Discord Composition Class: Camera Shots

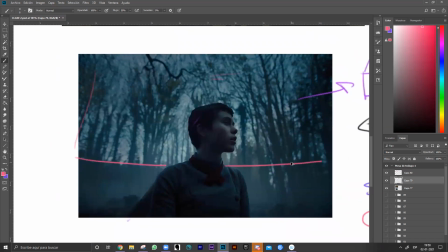Also, the placement right here, then let me use,
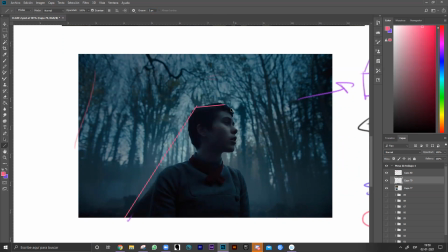we have here. The placement of the trees
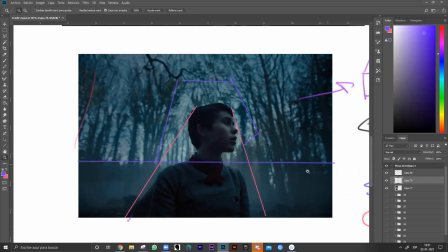is very interesting also, because at the beginning
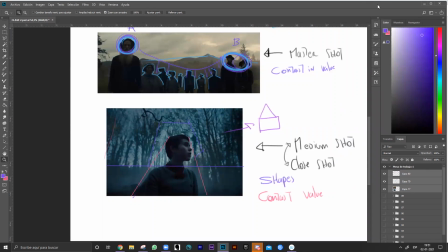I said we shouldn't. Oh, give me a second. What is happening with Photoshop?
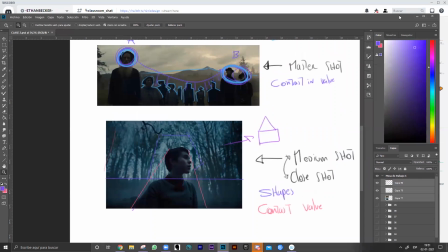Oh,
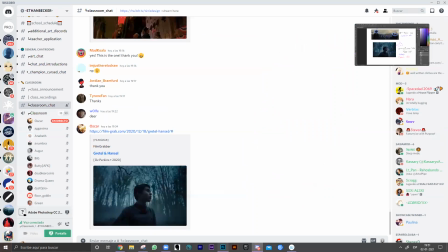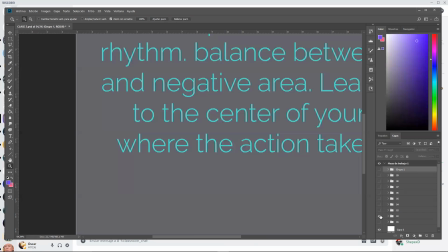at the beginning of the lecture, I said that we should avoid um,
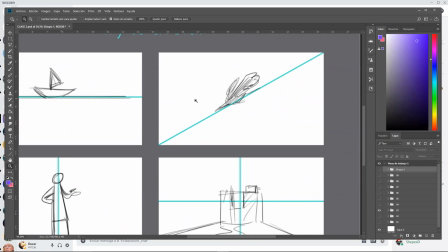adding elements or tangents in the middle of the composition,
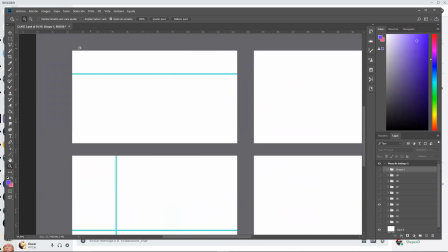and make like this line to be maybe on top, or maybe could be
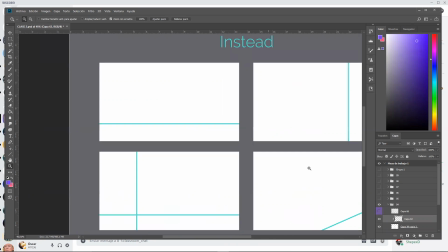lower than the middle. So that is what is happening here.
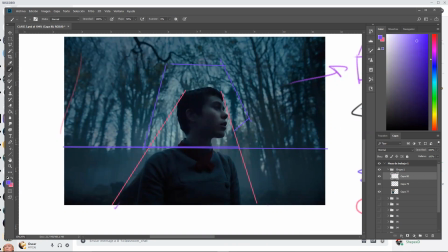We see clearly a line that is not in the middle,
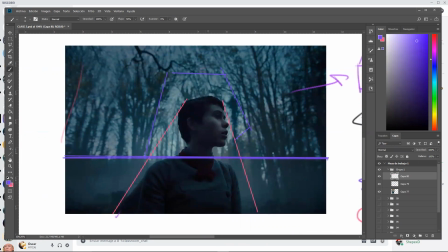it's in this part of the shot.
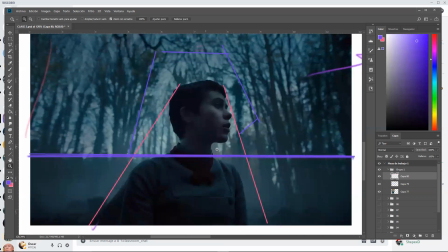I don't know if it is intentional or not, or maybe I'm just imagining things,
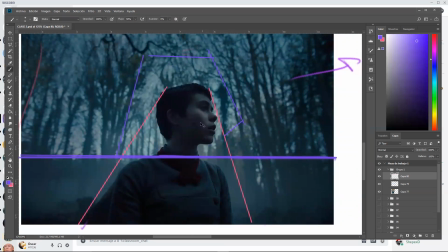but it's funny that this line is like cutting his head. Like this guy is in trouble, of course.
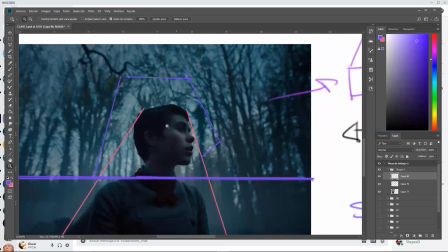He's in a hurry.
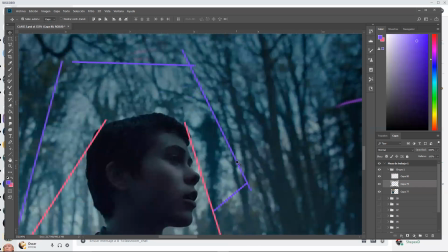That could be intentional or maybe not, but it's interesting to see sometimes those elements working.
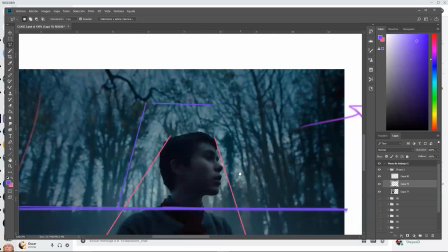But if it's not intentional, maybe we can make it intentional.
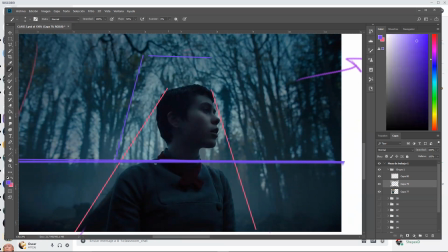Like all of the things are aligned in the placement of his neck.
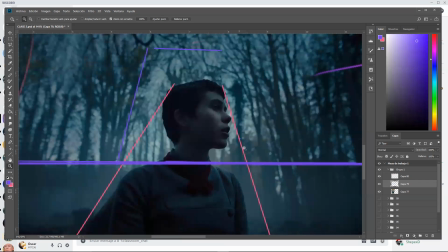So we tend to think that the person here is in a hurry.
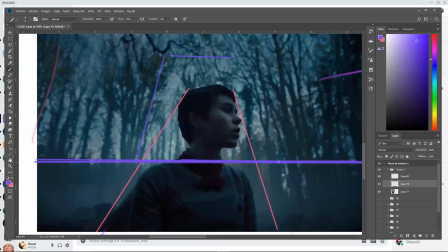He is in danger. Something is cutting his head off. So we can use it.
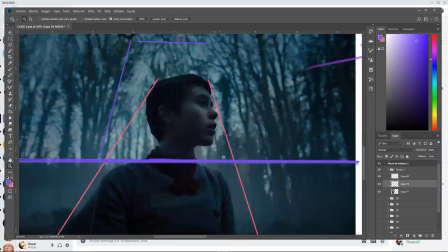And I think that's pretty much it. Also, it's very important to notice that
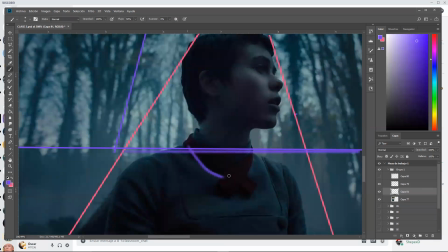in his neck he has a red thing,
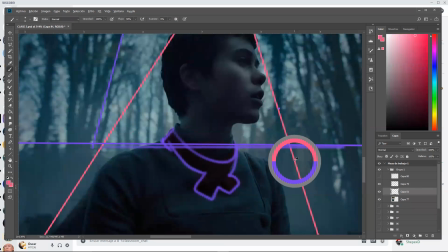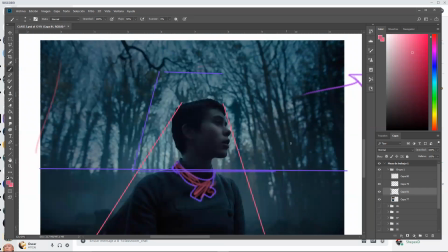which makes a lot of contrast with the green tone of the entire environment.
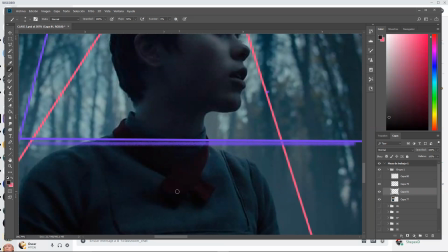Of course, it's not saturated and has a lot of dark value around it,
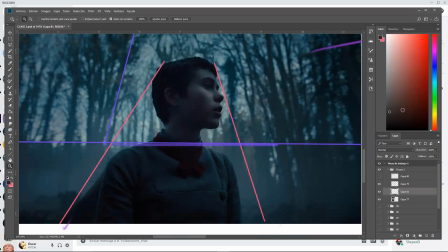but even in that subtle,
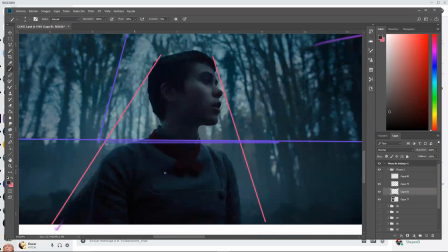the color may contrast anyway, because the green around the character is very subtle also.
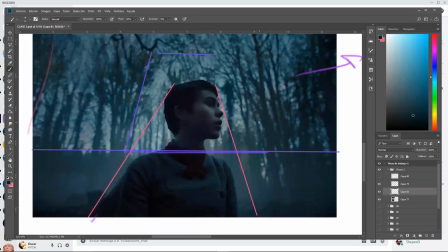It's like green and blue, and in a way it makes contrast with the red of
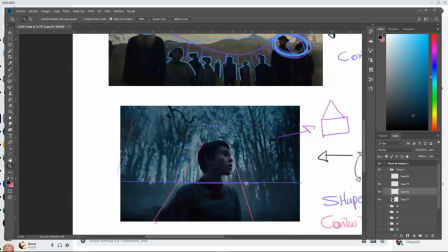his clothing, and that is also an element of contrast, an
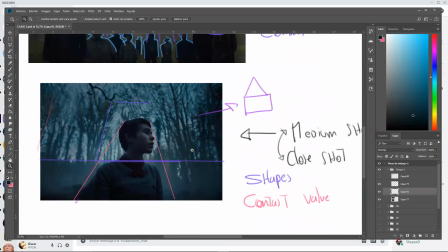element of composition.
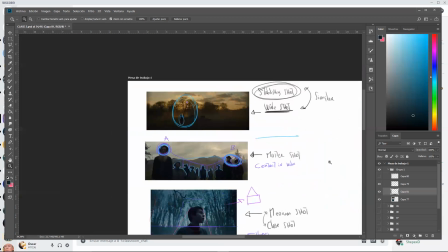So
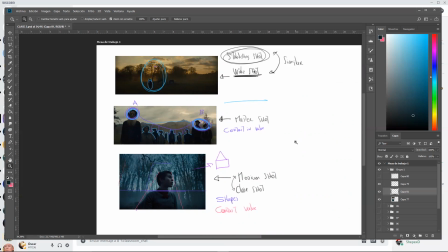excuse me, this is what I want you to do.